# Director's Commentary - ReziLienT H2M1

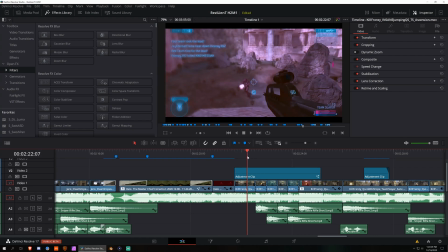So, but here, this effect, you might not have even noticed it, but I was kind of tossed up on this because if I made it too strong, it would have looked really bad. But if it's too subtle, you wouldn't notice it. I think I made it too subtle. where half of the screen flips with each shot with a tilt blur.
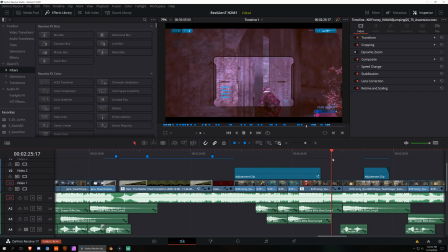So you can see it like flip between shots and all that. Another sapphire chroma distort there.
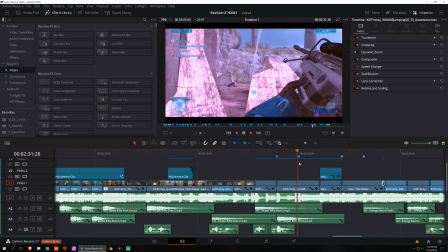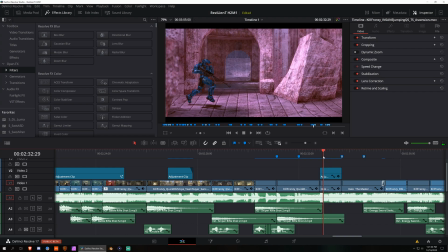This is actually optical flow right here. This is about 1/4 speed.
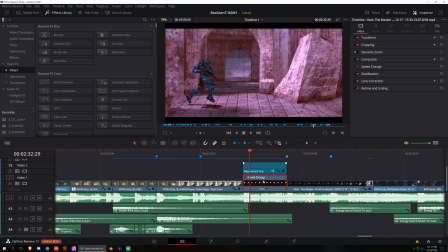It says half, but I forced Resolve to interpret this clip, which is 4K 60 FPS, as a 30 FPS clip.
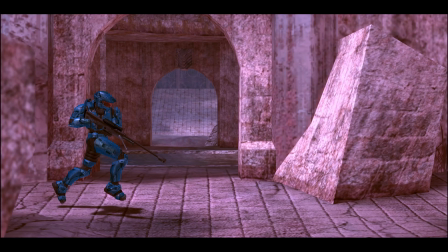So, you know, there's like no artifacting at all.
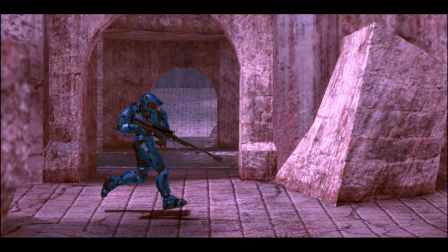I'm pretty happy with how this optical flow turned out.
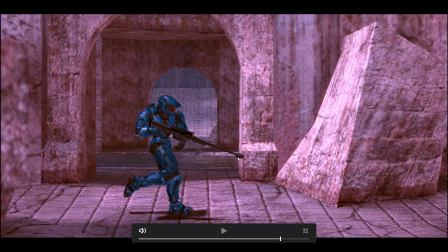Yeah, you can see some very slight deformation in the barrel of the sniper caused by the motion prediction here. But that's literally it. You can see some of it on the stock of the sniper as well.
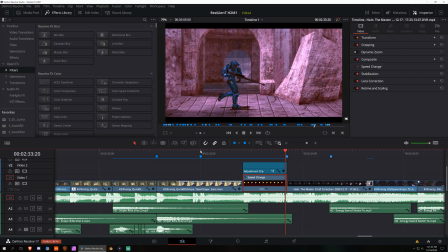On that frame. It's very small though. Oh.
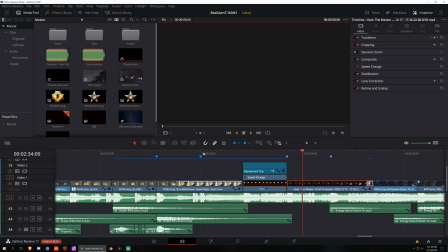Well, why are you doing that?
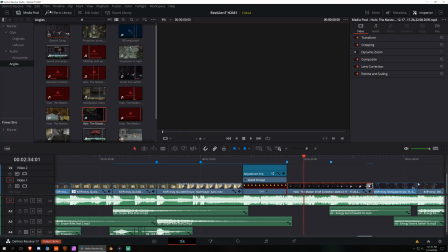Okay. Like I said, this is beta software. So, oh boy. Well, I don't have anything to talk about on this angle anyway, I don't think.
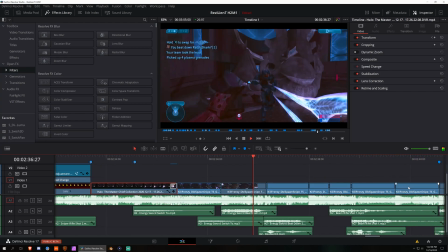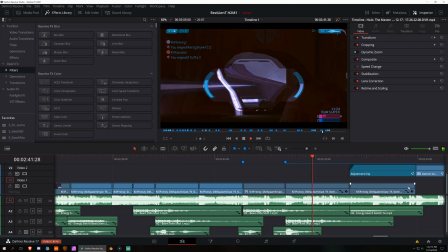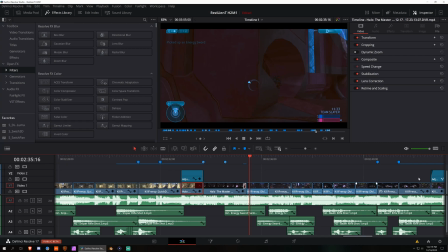Some people might not have noticed the purpose of this effect. It probably seemed quite random, actually, without additional context.
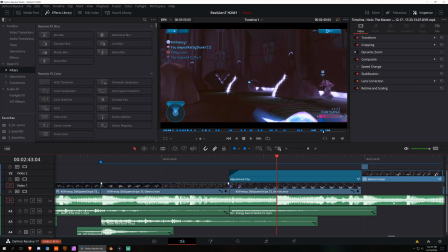But you'll notice this effect on here. It's tied to the luminance values. So anything with light on it, essentially, will shimmer. So I did that in Fusion. And then I just kind of flip it with a vortex modifier.
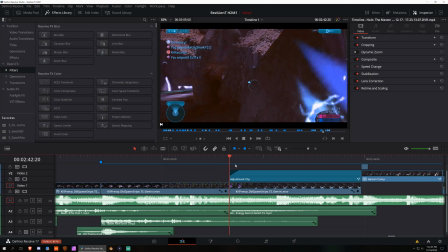But you don't really have enough time to see that shimmering was added to the video. So it just randomly seems to show up, I think. So I probably should have handled that better.
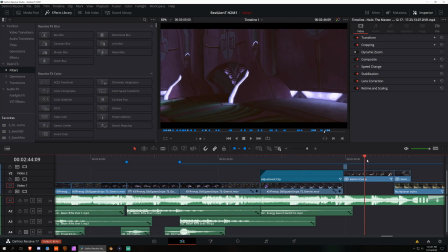Then here's a pretty standard doorway masking transition.
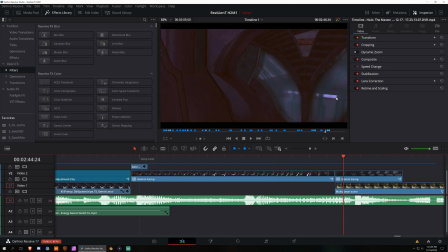Here I just said fuck it. With this transparency, there's 2 frames. I'm not going to try and deal with partial transparency masking to reveal the background layer, because real time it looks fine.
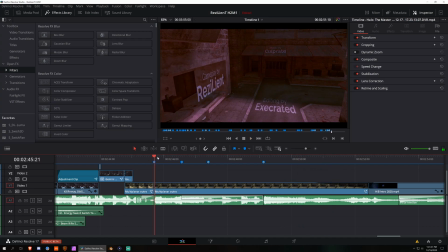This was a triple planar track, but one of the things I wanted to focus on was introducing each text component in a different way.
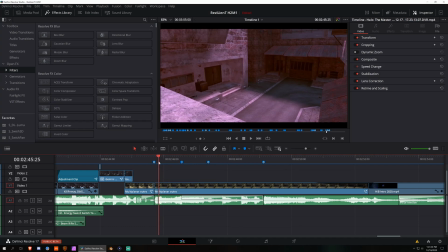So the first one kind of blurs into shape. The second one pops into place, kind of with that bell tone.
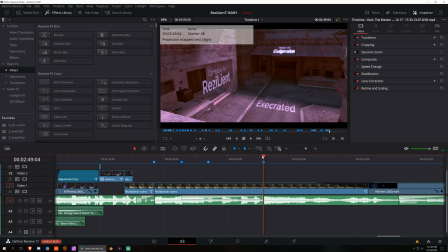And then the third one is a very soft, like a resolution in the song. So I wanted to add like a very feathered glow.
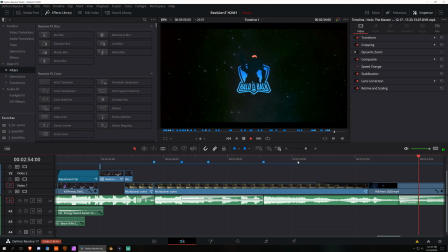And then just the Halo is Back outro with
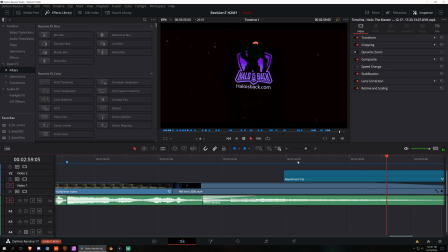some time remapping with optical flow, and then a hue shift that's animated over time.
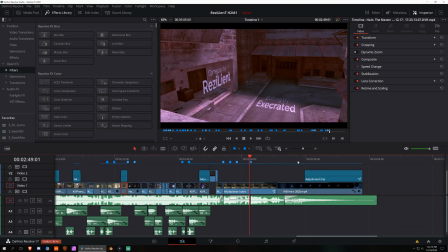So that's it for all the VFX side of things. There's a lot of AFX in this video, actually.
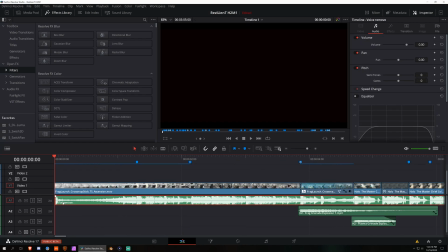So you may have noticed that the audio track that contains the song is called Voice Remove. The very first second has a trailing voice at the beginning. You don't hear it because I removed it though.
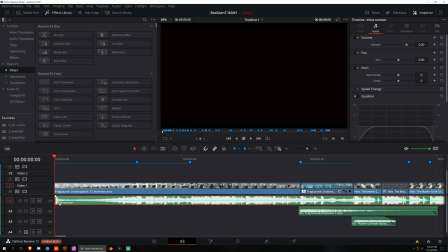And I was going to remove all the vocals from the song, but I decided to just leave it in. It would have been more of a hassle than I needed.